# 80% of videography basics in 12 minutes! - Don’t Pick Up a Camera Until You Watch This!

what's up? Jason here, and in this video, I'm gonna teach you 80% of what you need to know for video.
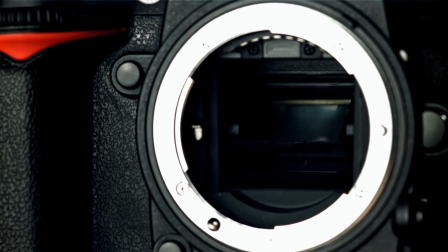(0:04)
Not just where the buttons are, but why they matter. Whether you've got a DSLR, mirrorless camera, or even a smartphone, by the end of this video,
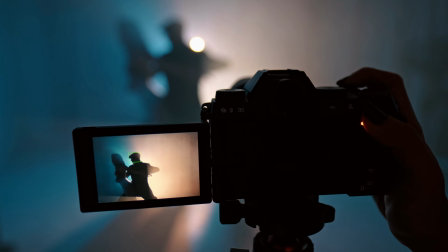(0:11)
you'll know how to get clean cinematic shots with the right exposure, the right motion blur, and the right overall look. If you watch this video all the way through, you're gonna learn what takes most people months or even years to understand.
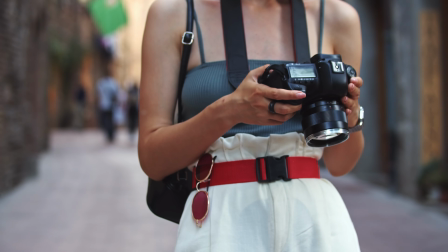(0:22)
You're gonna fully understand how to pick up your camera and get a perfect exposure every single time.
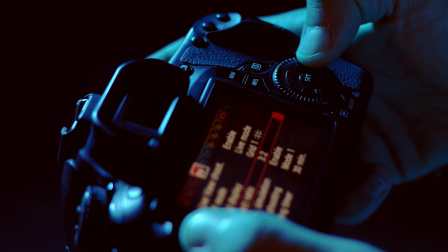(0:27)
I'm not just gonna show you what all these settings do and how to find them inside your camera's menu, but I'll also show you real world examples.
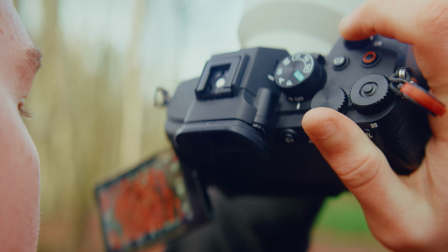(0:34)
And I'm gonna show you exactly how to do it yourself, no matter what camera system you're using. My name is Jason Neistat, and I've been taking photos and making movies, music videos, TV shows, and commercials for over 30 years. I'm so excited to share everything that I've learned and help you become better filmmakers. By the end of this video, you should feel absolutely confident to get out there and start shooting some great cinematic shots. Video is just photography multiplied. Instead of one image, you're capturing many images, called frames, every second.
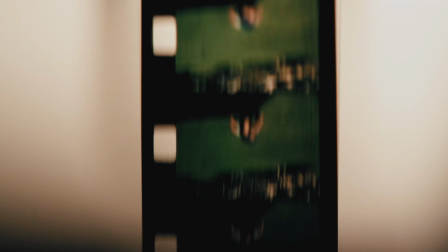(1:00)
You put them together in rapid succession, and our brain interprets it as motion. The cinematic standard for any film or cinematic piece is 24 frames per second, or 24 FPS. Technically, it's 23.976, but we're not going to get nerdy here, so 24 is the number you need to remember. Now, why does that matter? Because the frame rate you choose affects how your footage feels.
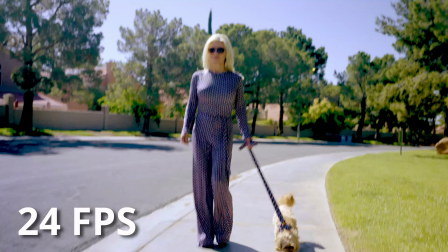(1:22)
If you record someone walking down the street at 24 frames per second, it feels really natural.
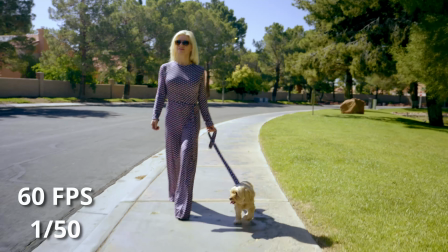(1:26)
But if you record that same person walking at 60 frames per second and play it back in real time, it suddenly feels cheap, like a soap opera or a news report.
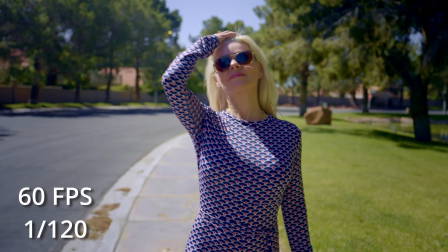(1:34)
But if I shoot at 60 frames per second and then slow it down on a 24 frames per second timeline, we have plenty of captured images for awesome cinematic slow motion. So here's the rule of thumb. You always want to use 24 frames per second. Do that for almost all of your normal video.
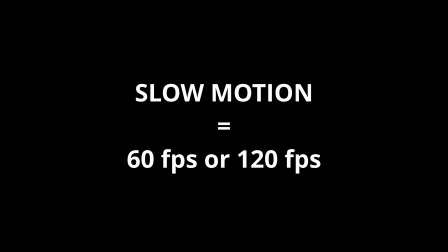(1:49)
Only use 60 or 120 frames per second for shots that you intend to slow down. So let's demonstrate real quick again. Here's a quick shot of water coming out of a faucet at 24 frames per second.
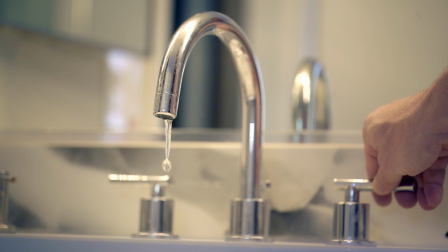(1:59)
And here's the same shot in 120 frames per second, intentionally slowed down. See how smooth that is? Now let's talk shutter speed. Now this is where most beginners tend to get tripped up. In photography, shutter speed mostly controls how much light hits the sensor. The longer the shutter stays open, the more light can get in. The quicker it closes, the less light can get in. Now this is still true for video, but the main role of shutter speed in video is controlling motion blur. And this is the most important concept when trying to make your videos look cinematic. The golden rule is called the 180-degree shutter rule, and every professional filmmaker will follow this 90% of the time. And it's actually pretty easy to do. Basically, it says that your shutter speed should be double your frame rate.
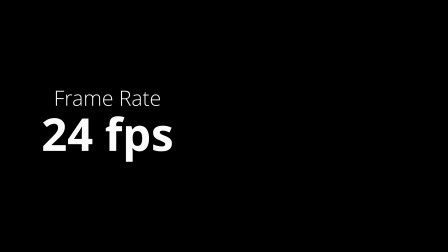(2:40)
Always, if you want that cinematic look. So if you're shooting at 24 frames per second, you want to set your shutter speed to double that, 1/48.
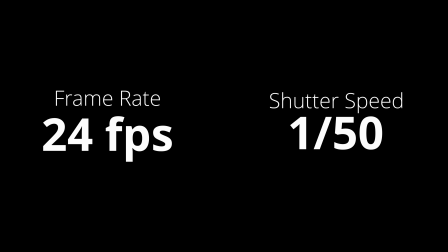(2:47)
Or actually we'll use 150 because most cameras round to the nearest option, and that's close enough. If you want to do slow motion and you're shooting at 60 frames per second, then you want to move your shutter speed to 1/120th of a second, double that.
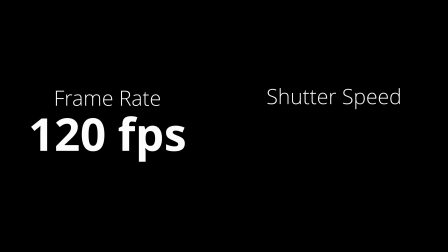(2:59)
Super slow motion at 120 frames per second, you want to use 1/240th of a second, and so on.
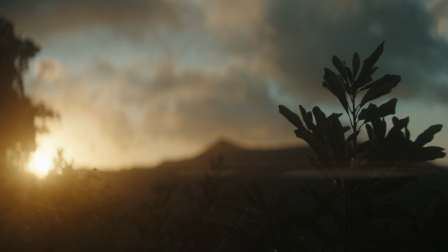(3:04)
If you stick to that rule, you're always going to have natural looking motion blur. That's the kind of blur our eyes are used to seeing in real life, and that's why it looks so great in film. If you don't stick to this 180-degree shutter rule and say change your shutter speed to something slower,
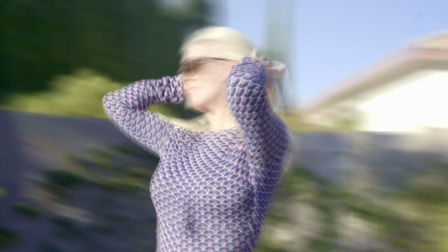(3:17)
like 1/25th of a second, everything's gonna look really dreamy and smeared. If you go super fast, like 1/500th of a second, it gets jittery and harsh.
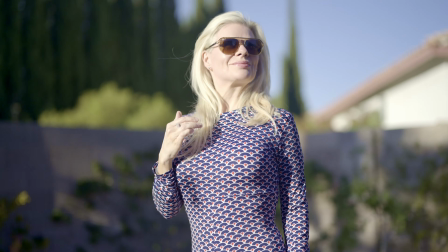(3:26)
Think war movies like Saving Private Ryan or The Bourne Ultimatum. A quick and easy to understand example is filming a fan.
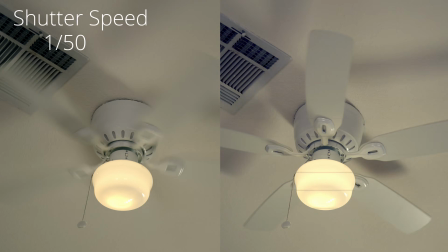(3:32)
Go try it. Watch this fan spinning at 1/50th of a second versus 1/500th shutter speed.
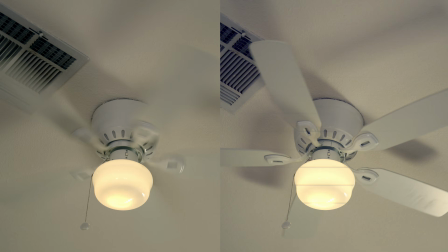(3:38)
You'll notice a difference in blur, it's pretty obvious. As with anything, once you learn the rules, you can break them. There are times when breaking the 180-degree rule works. A fast shutter can create tension or chaos, and a slow shutter can make things feel surreal. But for now, just stick to that 180-degree shutter rule while you learn. So now the exposure triangle, I'm sure you've heard of it. ISO, aperture, and shutter. Now these three things work together to control exposure, which is basically just how bright or dark your image is. Let's go one by one. ISO.